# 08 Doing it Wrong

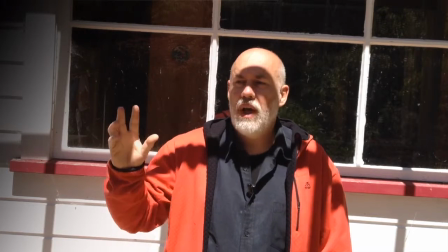(0:02)
What I have here is a collection of errors for you. I'm outside. It's bright sunlight, but my face is in the shade, which probably means my face is too dark.
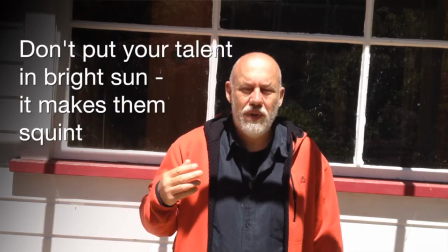(0:10)
But if I step back a little bit, so my face is in the sun, now I've got a squint, and that squint is interrupting my communication with you.
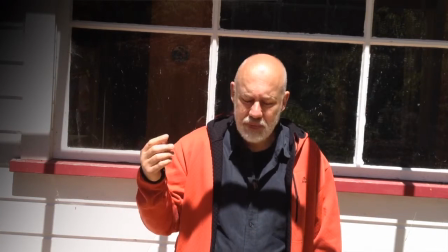(0:19)
because i'm outside it's it's it's actually just too bright on my eyes even though it makes the camera work well i'm wearing red red is not
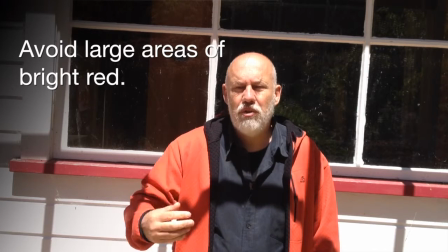(0:28)
a good color for video it's too strong it can create problems especially when it's being compressed and certainly it will create problems on on vhs tape
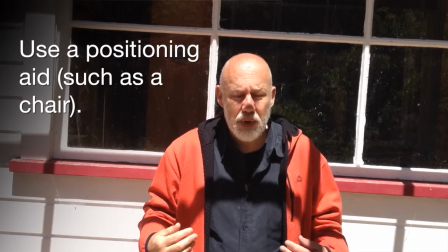(0:38)
um so try and avoid red as a color i'm standing up because i'm standing up uh i don't exactly know where I am
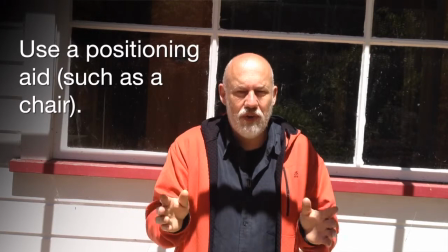(0:46)
in the frame if I had somebody else operating the camera behind the camera they could adjust I was I was framed nicely but because I don't have anybody else that
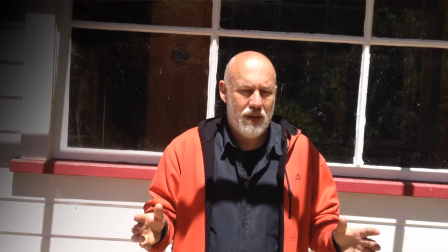(0:54)
I'm working with I'm doing this by myself I'm not exactly sure where I should
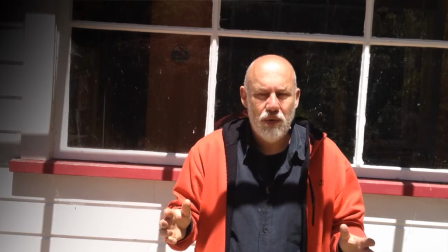(0:58)
be should I be here or maybe here I
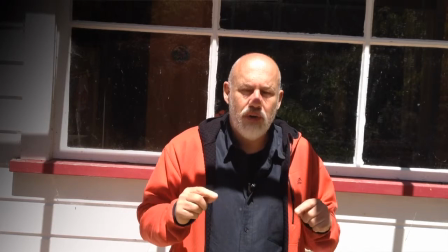(1:03)
don't know that's why sitting down is a lot better because if I'm sitting down I can frame up on the chair then go sit in the chair I know I'll
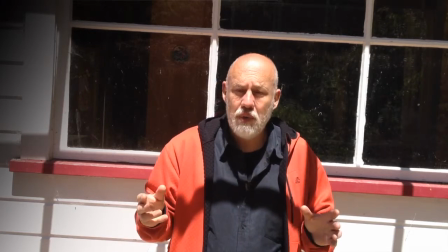(1:11)
be in a predictable place also if I had a camera that required focusing that would be a big help to know where I was going to be
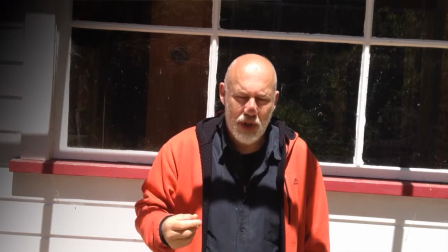(1:19)
to know where I was going to be precisely not just approximately like I'm doing here and also the camera's not level and I deliberately skewed it
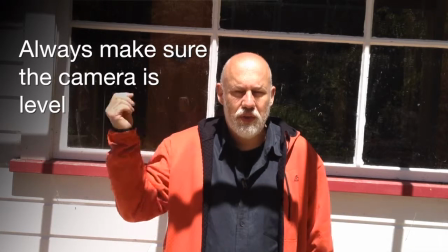(1:27)
and if you've got a geometric frame of mind you'll notice that there's the lines on the wall behind me are skewed and it's probably driving
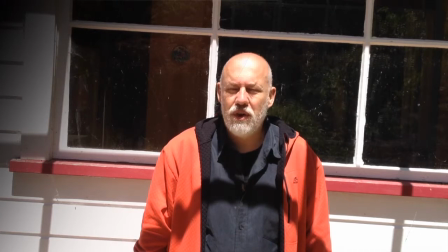(1:35)
you up the wall and some people doesn't seem to worry about other people it really does drive them up the wall so make sure your camera's level don't
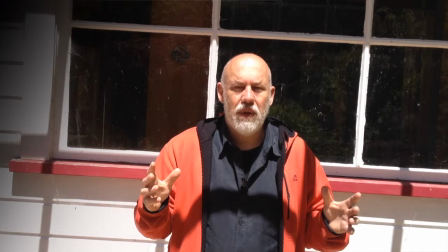(1:43)
wear red do it sitting down avoid bright sunlight, nice diffuse light is good, bright direct sunlight tends to be poor. Now what I hope you've noticed in the section that we've just seen where I've been outside is that the sound was probably quite clear and it didn't have the reverberant quality that the sound has where I am now. That's because outside it's very dry. There are no surfaces for the sound to bounce off and so your voice just goes out and there are no echoes coming back. So that means you get very clear audio if there's no wind. If there's wind, it will really ruin the recording.
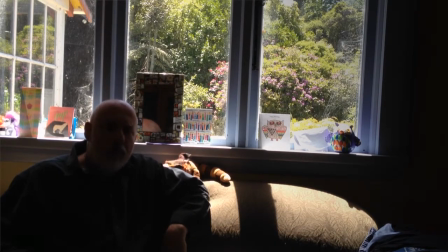(2:23)
Now, carrying on in my series of how to do it all wrong, here I'm sitting directly in front of a bright window.
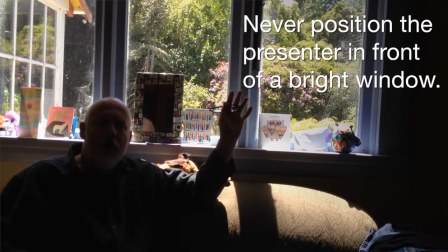(2:31)
Now, what's happening is that the bright light outside is causing, the camera is exposing for the bright light outside, meaning that me, inside, will be very dark and possibly even black. I can't see but I bet I'm pretty black
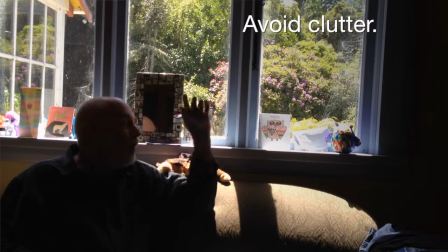(2:47)
just to keep things as bad as possible I've left a whole lot of junk on the windowsill so that's going to provide a visual distraction you'll be able to see the junk and you won't be able to see me it will lack intimacy and
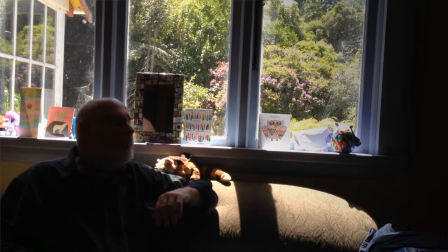(3:02)
engagement and it will all be a bit poor so what not to do don't stand in front of a bright window because you'll be silhouetted and don't leave a whole lot of junk providing visual clutter
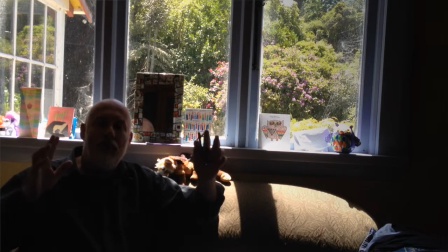(3:17)
get rid of as much stuff as you can you want the interest to be focused just on the important stuff which is if you're talking it's you or if you're doing something it might be your hands but get rid of clutter beware of bright light behind you
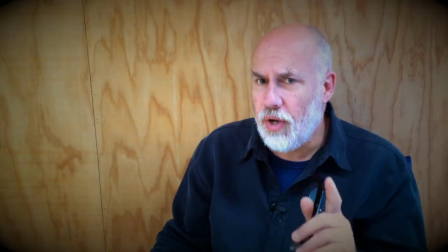(3:32)
carrying on in this set of doing it wrong this one's only slightly wrong what I've done is I've lifted the camera up so now I'm looking up at the camera
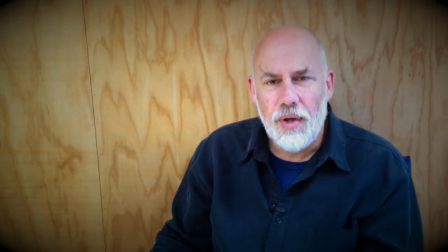(3:40)
and as you'll see it's just not quite the same as when I was looking straight at the camera.
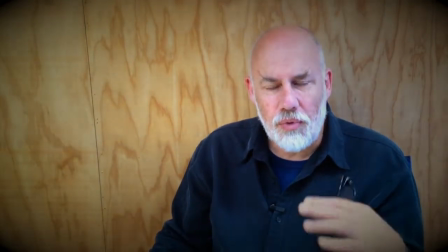(3:45)
When I was looking straight at the camera on the same level it was a much more
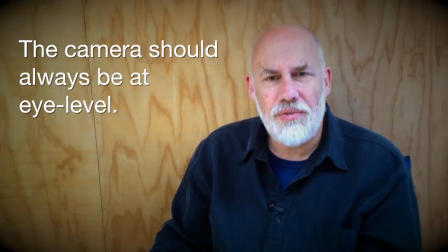(3:51)
immediate connection whereas this is just kind of just slightly weird and just slightly less impressive. It's a bit patronising and for what it's worth also this is the way that people often take photographs of kids. From a standing position looking down on the kids it's much better if taking photographs of kids you get the camera down the eye level same principle as at work so camera
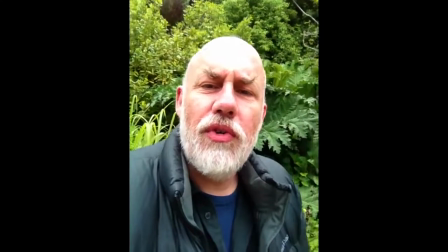(4:12)
on the eye level neither looking up nor down now to finish off this this set of dodgy practices of poorly done videos
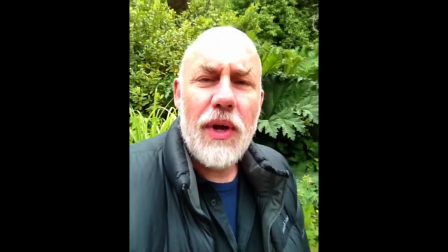(4:20)
of a collection of errors I'm holding the phone in my hand there's no levalio mic but I'm outside so the sound's probably not
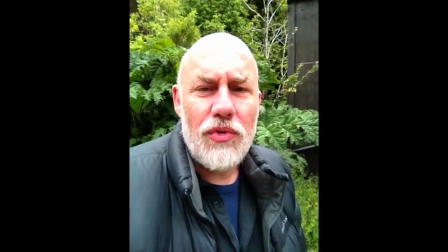(4:29)
too bad and also the mic's actually the camera's quite close to me because I'm holding it in my hand most importantly what I'm doing though,
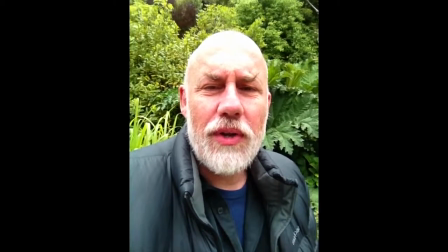(4:37)
is I'm holding the phone the wrong way up. I'm holding it in what we might call portrait orientation as opposed to landscape orientation.
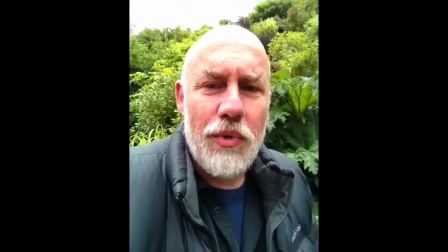(4:46)
And what that means is that if you're seeing this on YouTube, you'll notice that you've got a tiny little picture with big black bands on either side.
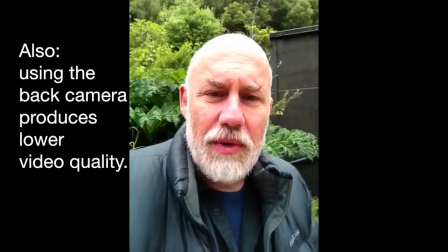(4:54)
And it just is,
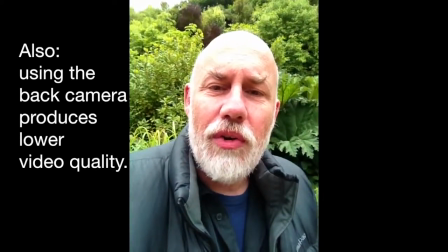(4:57)
this would be fine if people were going to view the videos on a phone or if they're going to view the videos
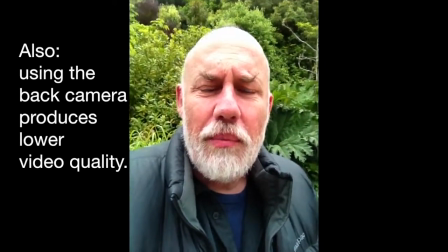(5:03)
on a tablet or an iPad because people can turn the videos the right way up.
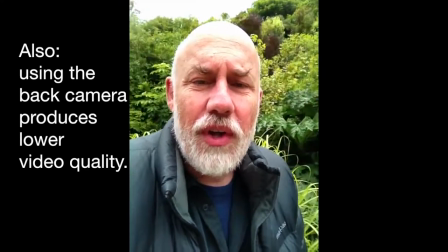(5:10)
But by the time this has been encoded into YouTube, it's been set into this square peg in a round hole format of a box
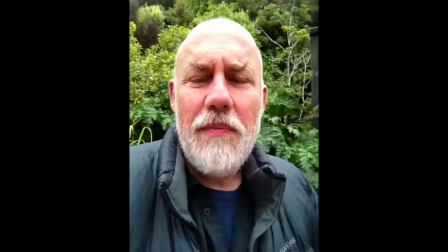(5:17)
that goes up this way and a screen that goes that way and the results are not very good.
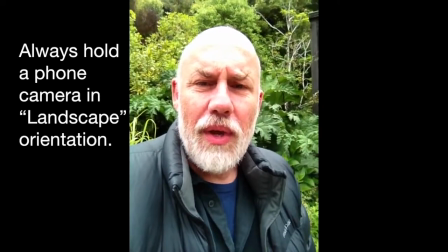(5:23)
Also, I'm hand-holding the camera and even though I can hold it reasonably still,
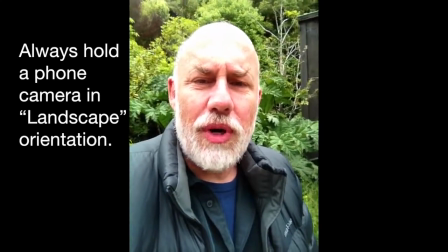(5:28)
well, there's still a bit of distracting movement and to make that as well so I'm making sure that I move around a little
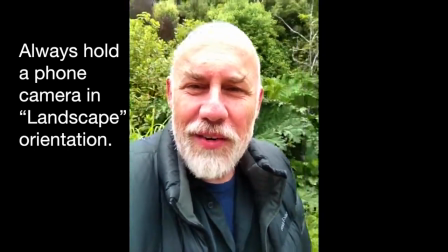(5:34)
bit to keep lots of distracting movement in the background so that hopefully you're not feeling
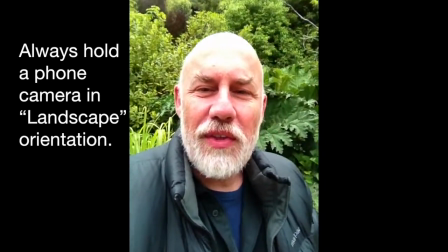(5:39)
too seasick now but you know there's another collection of things to do wrong don't do it like this,
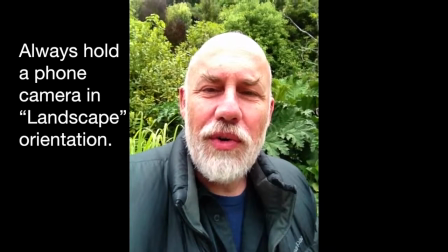(5:46)
don't hold the phone, don't have a phone camera this way up always have it sideways